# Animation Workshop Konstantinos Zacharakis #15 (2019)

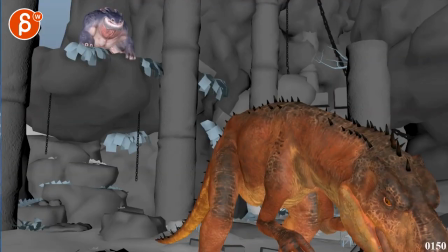[0:04]
all right so this is the latest one the beginning is short I'm not sure what happened there but I got another version that's longer so this is
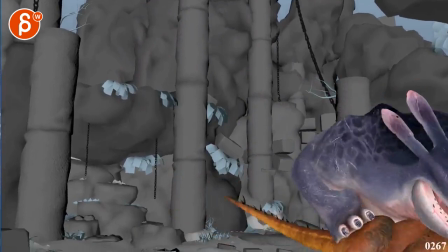[0:13]
the latest in terms of the animation there's some sound there
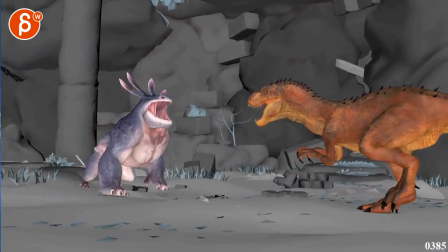[0:18]
a sound effects reference which I turned off just for this review and that it's been
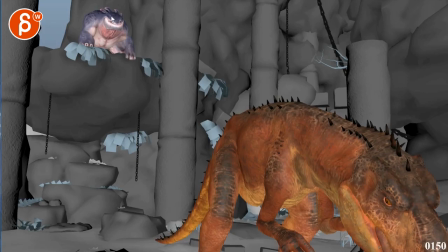[0:23]
long at the end too So what I've done now, I have taken this scene here and done a camera pass.
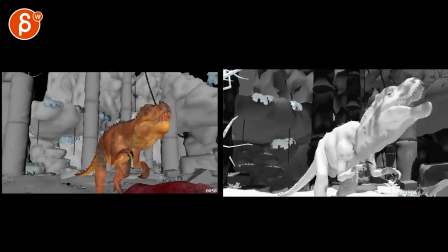[0:32]
So you gave me the scene, and you can see that the camera's just a bit looser.
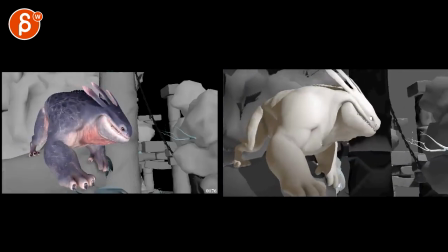[0:37]
There's a bit some reframing towards Dozer, the creature there. There's some reframing to follow.
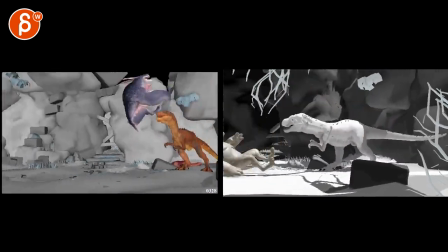[0:44]
Some makeup you play back there, but you can see that some of the translates are out, and it's a bit more focused.
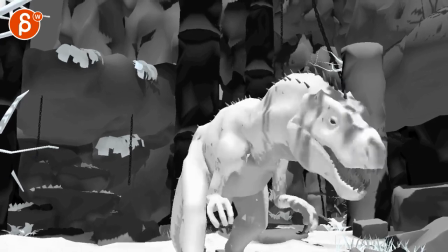[0:52]
So again, full screen here. So I took the animation that you gave me in your Miocene, which had no textures.
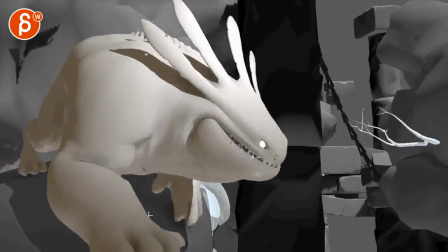[0:57]
That's just how it came in. I just changed some stuff here in terms of colors. Changed some of the set pieces around a little bit for some foreground interest.
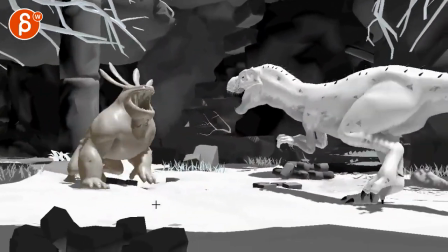[1:06]
Changed the camera a bit. And that's kind of... And also shorter.
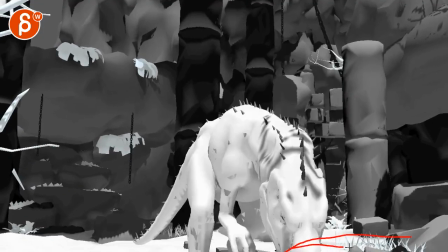[1:11]
So the main thing is that, I mean, you're going to have a creature here. And then, you know, pieces hanging.
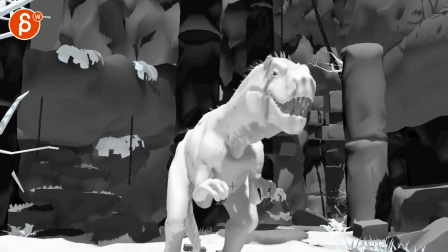[1:17]
For those that are watching this, that's just not there quite yet. but overall just a bit tiny bit of handle just it's not so stiff and then as
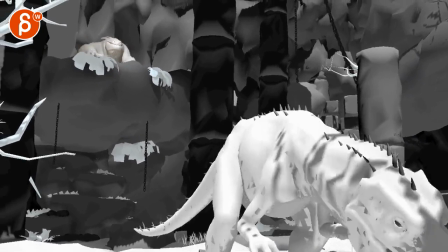[1:25]
this creature comes in and this creature takes a step this way you can see that I am not that interested here anymore and I'm kind
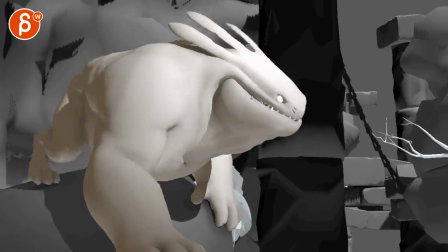[1:32]
of reframing to show this creature coming in and I'm kind of following a little bit has the the camera goes up into the right a tiny bit but it's mostly going up here so I want to keep that looseness across the cut here kind of reframing so we're kind of staying with the
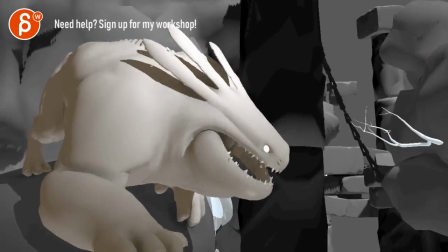[1:48]
head and then on that jump I did a little bit of tilt pan and tilt to the right upper right here and
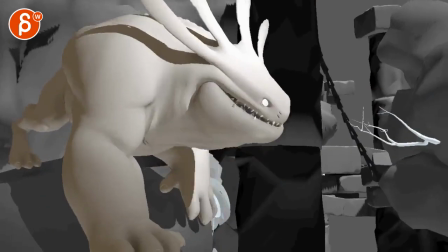[1:56]
you can see across the cut the camera kind of continues that way so just a bit of more of a fluid move across the cut a bit of a camera shake
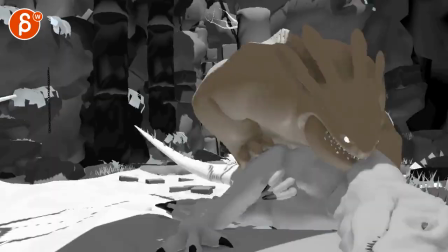[2:05]
here just a tiny bit following a bit more lower and to the right so you can see
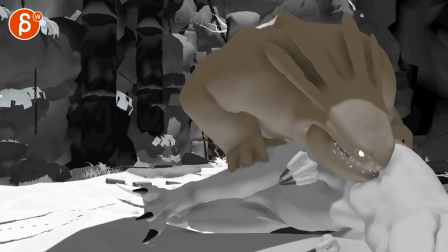[2:10]
the that moment here and then the camera
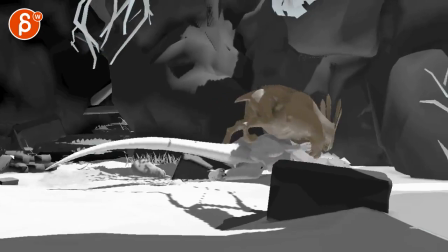[2:14]
continues the move to right across the cut so that again the motion is just a bit
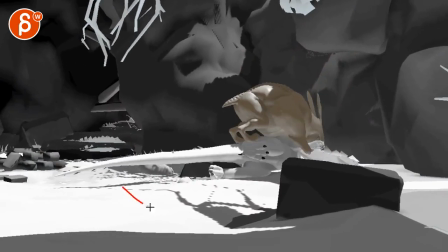[2:19]
smoother and you had a big uh translate rotate going around and
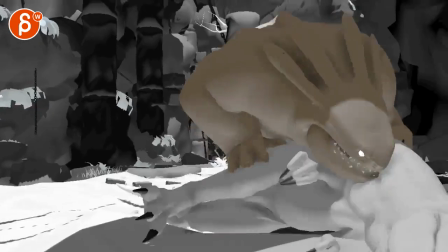[2:24]
i took all of that out so that it's just a bit of a translate
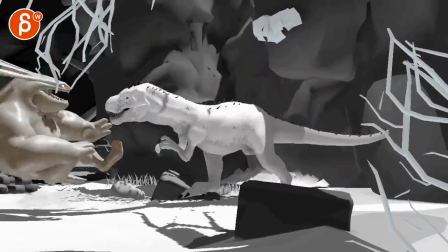[2:29]
just a little bit for some parallax but it's mostly reframing rotationally in
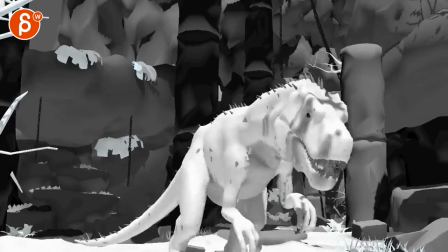[2:34]
here and then like i said just some pieces here and there like
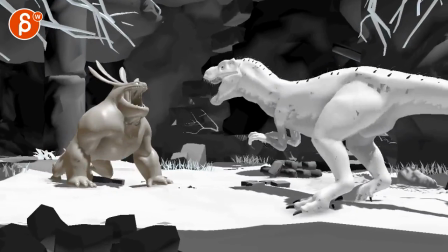[2:39]
foreground elements which is totally just me to absolutely take that out and don't
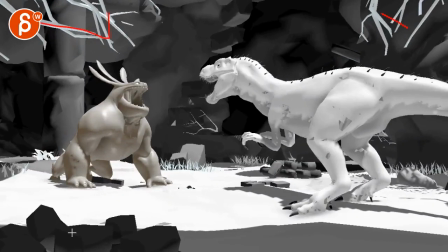[2:43]
do that i just like putting that stuff in there
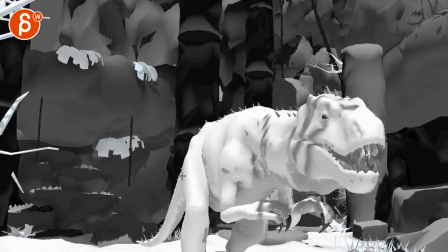[2:46]
and giving the set pieces it was kind of interesting to see what kind of shadowing we will get obviously again this is totally up to you i just wanted to put something in there
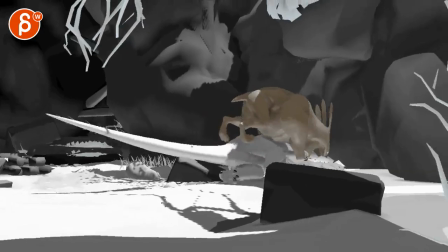[2:55]
i can't help myself it's just fun to do but that's the idea uh for the camera again you don't
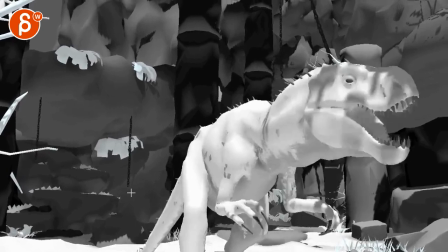[3:03]
have to do that it's just kind of a template and you can do whatever you want as always of course now animation wise i think this is a lot better there's some really cool
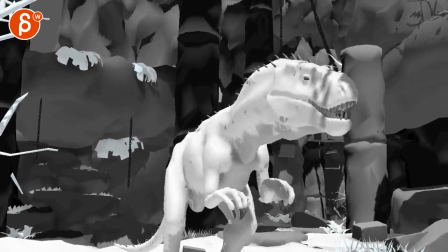[3:10]
stuff in there
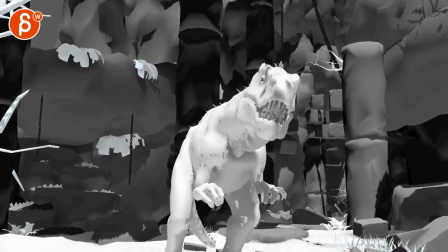[3:15]
I think these guys are still tiny bit floaty as they kind of follow the body. They could just be a bit for instance that move here.
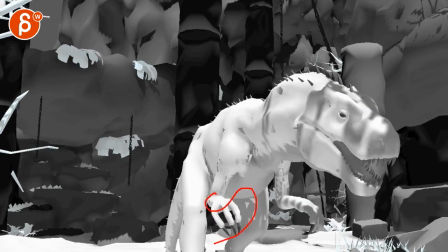[3:24]
It's just very floaty and spliny. And I'm thinking in terms of it's pulling and it's gnawing and it's chewing.
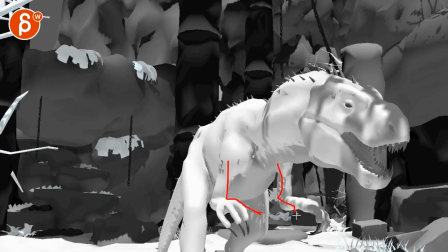[3:31]
There's a bit more tension in the body and you could just keep these guys just a bit closer together and just a bit more sharper in their movements.
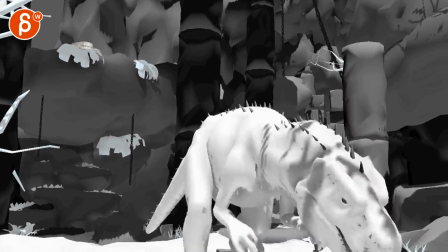[3:38]
Especially if you watch this one at the end here.
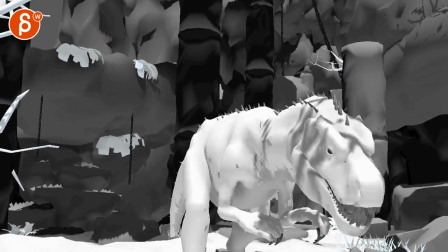[3:41]
All that slow stuff is just a bit too spliny and even and every now and then be careful how you sync
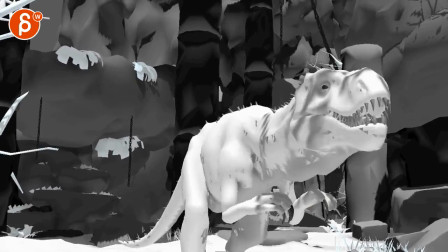[3:46]
up these three they're kind of too synced up there but
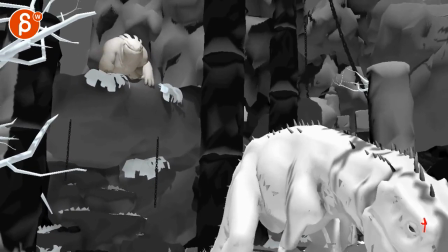[3:52]
that's kind of how i would reframe it and then just kind of continuing some more chomping moves here not too much
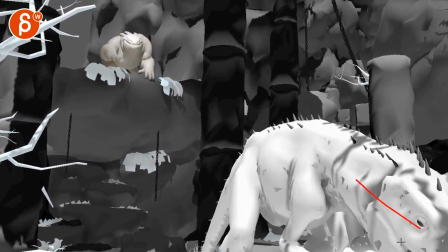[4:00]
it just seems a bit simple in just that rotation the way this rotates here but
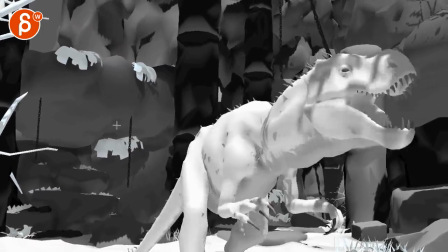[4:08]
then dozer coming up
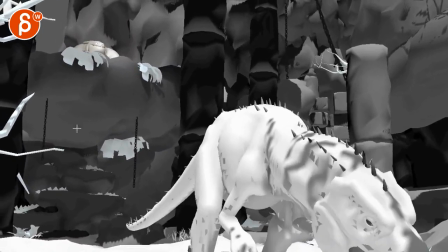[4:12]
there's something where it feels like it's just kind of translating Mainly because I'm looking at the shapes here that are not quite moving.
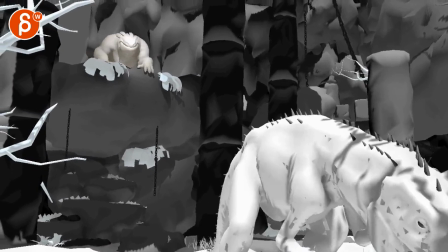[4:18]
And now I see shoulders and elbows moving. So watch out that through here.
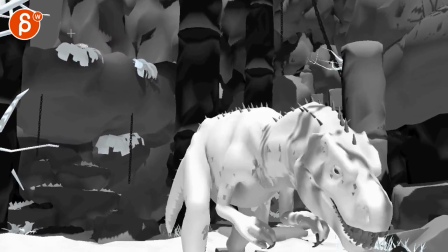[4:23]
It's actually not cheated. It's taking steps. So it all seems a bit the same until here.
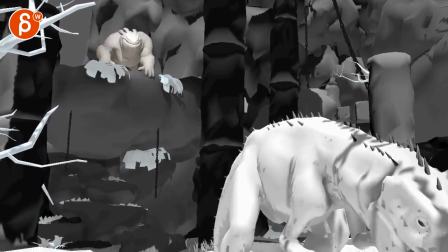[4:30]
I do like this though. I do like those last steps.
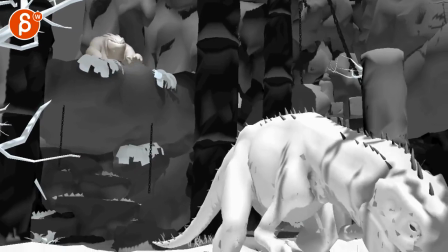[4:35]
Especially how forceful this is. Which I will replicate here as well. And then as you get into it.
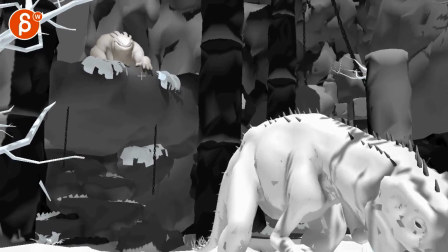[4:42]
Rotating the fingers down. the thumb splaying out so the thumb is a bit more curled in and making sure that it's not too iK in terms of the wrist so i can see that the rotation is the same while stuff is happening here there's no compensation or adjustment in that wrist so play
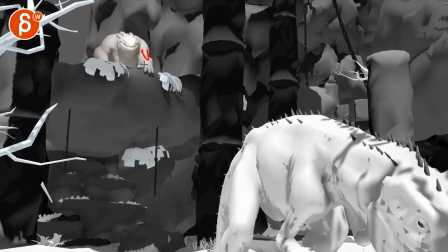[4:59]
a bit with the fingers here compression spanning out a bit
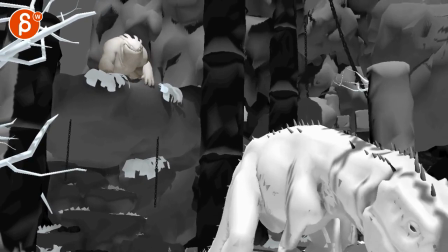[5:04]
more tightening of the fingers so it doesn't feel so soft kind
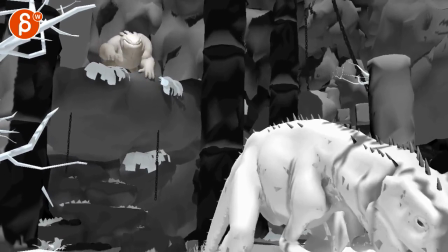[5:08]
of easing in as well as you planned here but the side to side is cool here just be careful that on something like this the head feels not that it's static
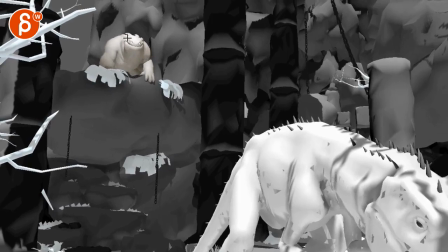[5:17]
i mean it is moving but there's so much movement here which i like but it's not really affecting the head in terms of rotation it feels like you want some rotation
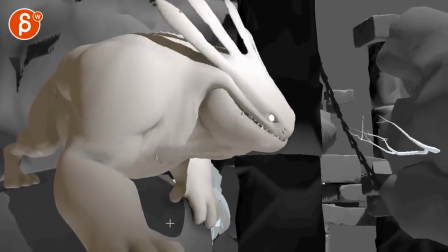[5:24]
this way on the head as well this is cool i like this a lot especially this here the step with the step
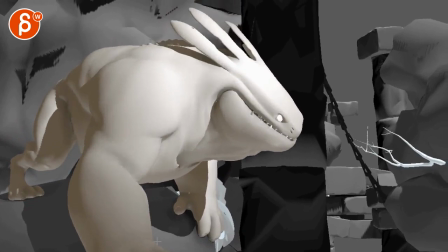[5:32]
watch out that the hand doesn't just go up straight and then back down straight almost to the same spot so you got to have some peel off rotation sideways
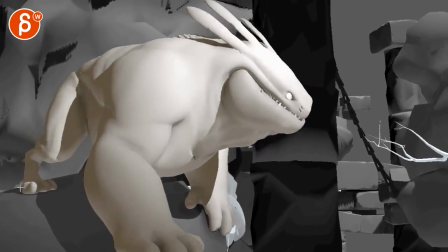[5:40]
rotation changes in the fingers on those steps and if there's a is there's a push this way that ankle kind of move this way
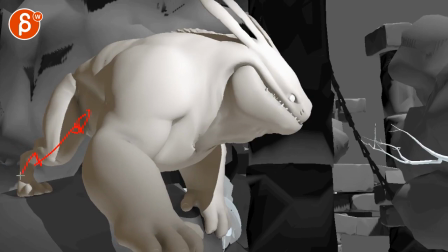[5:49]
a bit just to feel um you know the force like that but
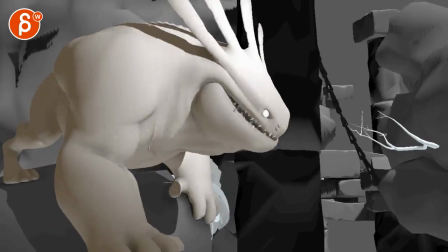[5:55]
as a whole and the same thing for here fingers and just stuff like that feels a bit flat as it does this and especially
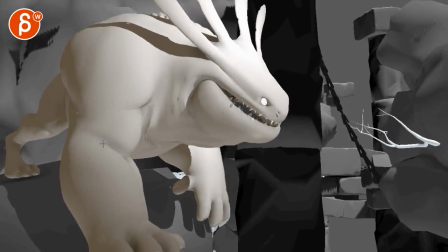[6:02]
as it lifts this now there's no weight on here all the way it's going to be on here and because it's over the edge that body would drop a bit as well and then with this
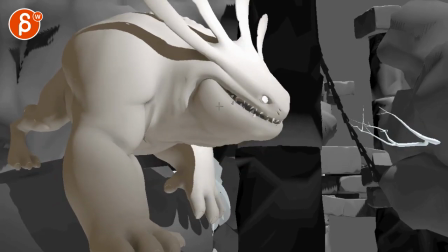[6:13]
just right through there it feels a bit strange as it goes back pretty straight and there's no real adjustment in the chest and the shoulder now that all the way is here and for
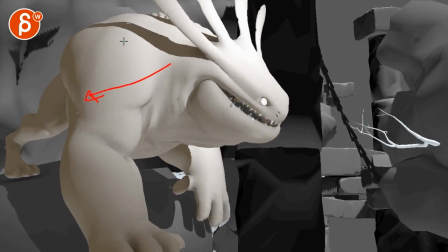[6:21]
for the balance we'd almost want to translate towards us over this arm just to stay balanced but that being
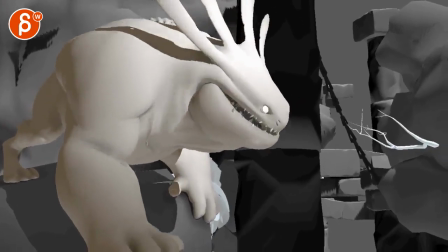[6:30]
said I like that little, and then with the head there, a little shake and an adjustment there.
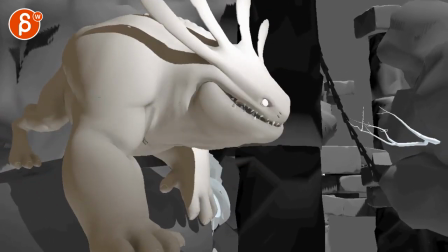[6:36]
That's cool. When you do this, make sure that it doesn't feel like this is one piece going down.
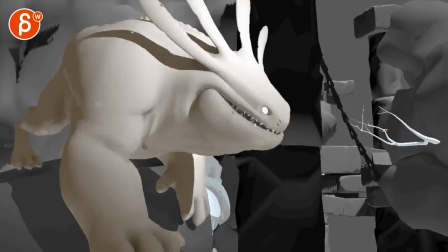[6:42]
So break up between chest and head. It will be a bit cooler.
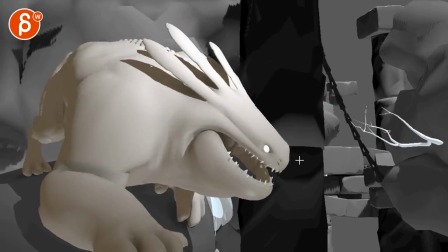[6:48]
Same thing here. As you start, I will probably start rotating the head first. So it's not just one piece.
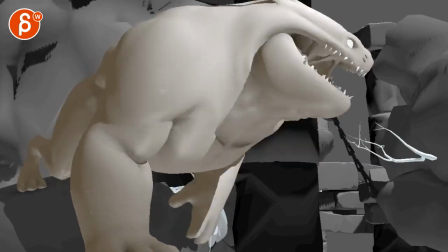[6:53]
It's a bit more of a lead. So I'll probably bring up that head more. It's actually pointing up this way.
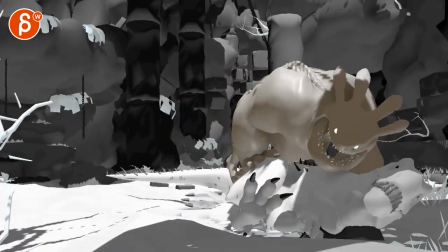[7:01]
I think that drop is pretty good. It felt a bit. Let's see. Almost like you could accelerate a couple of frames right through there.
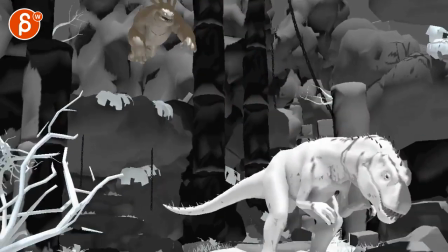[7:10]
Yeah, it just seems right through here-ish. It starts to be a bit even. Yeah, there's some funky right there.
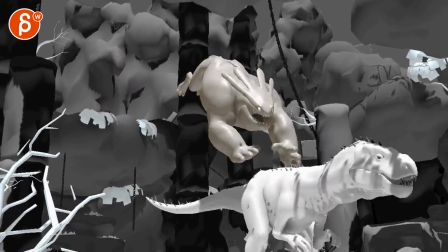[7:19]
Just a bit. It needs to continue to accelerate as it drops. It's subtle, though.
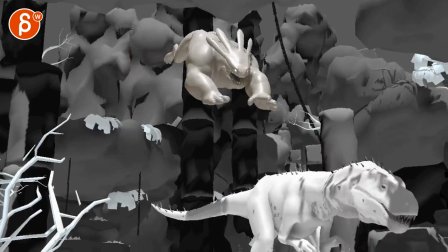[7:27]
Yeah, it just does. It's subtle. What is there?
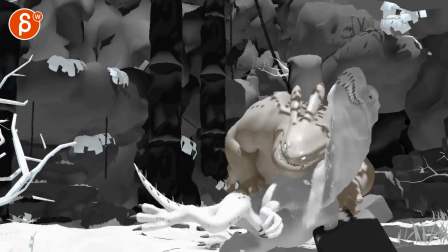[7:31]
impact's cool i really like this bam i love the the drag
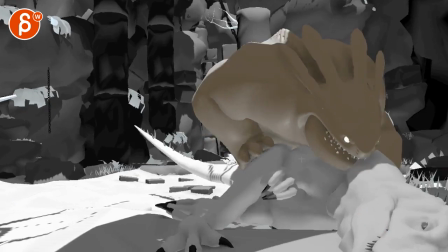[7:36]
on the head boom the whip action love this just watch out for intersections
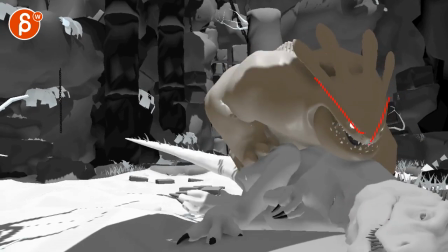[7:41]
but technically i love how you got you know that look take it
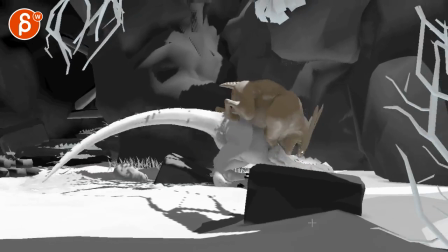[7:45]
and holds on and pushes down it's very cool and then you're talking about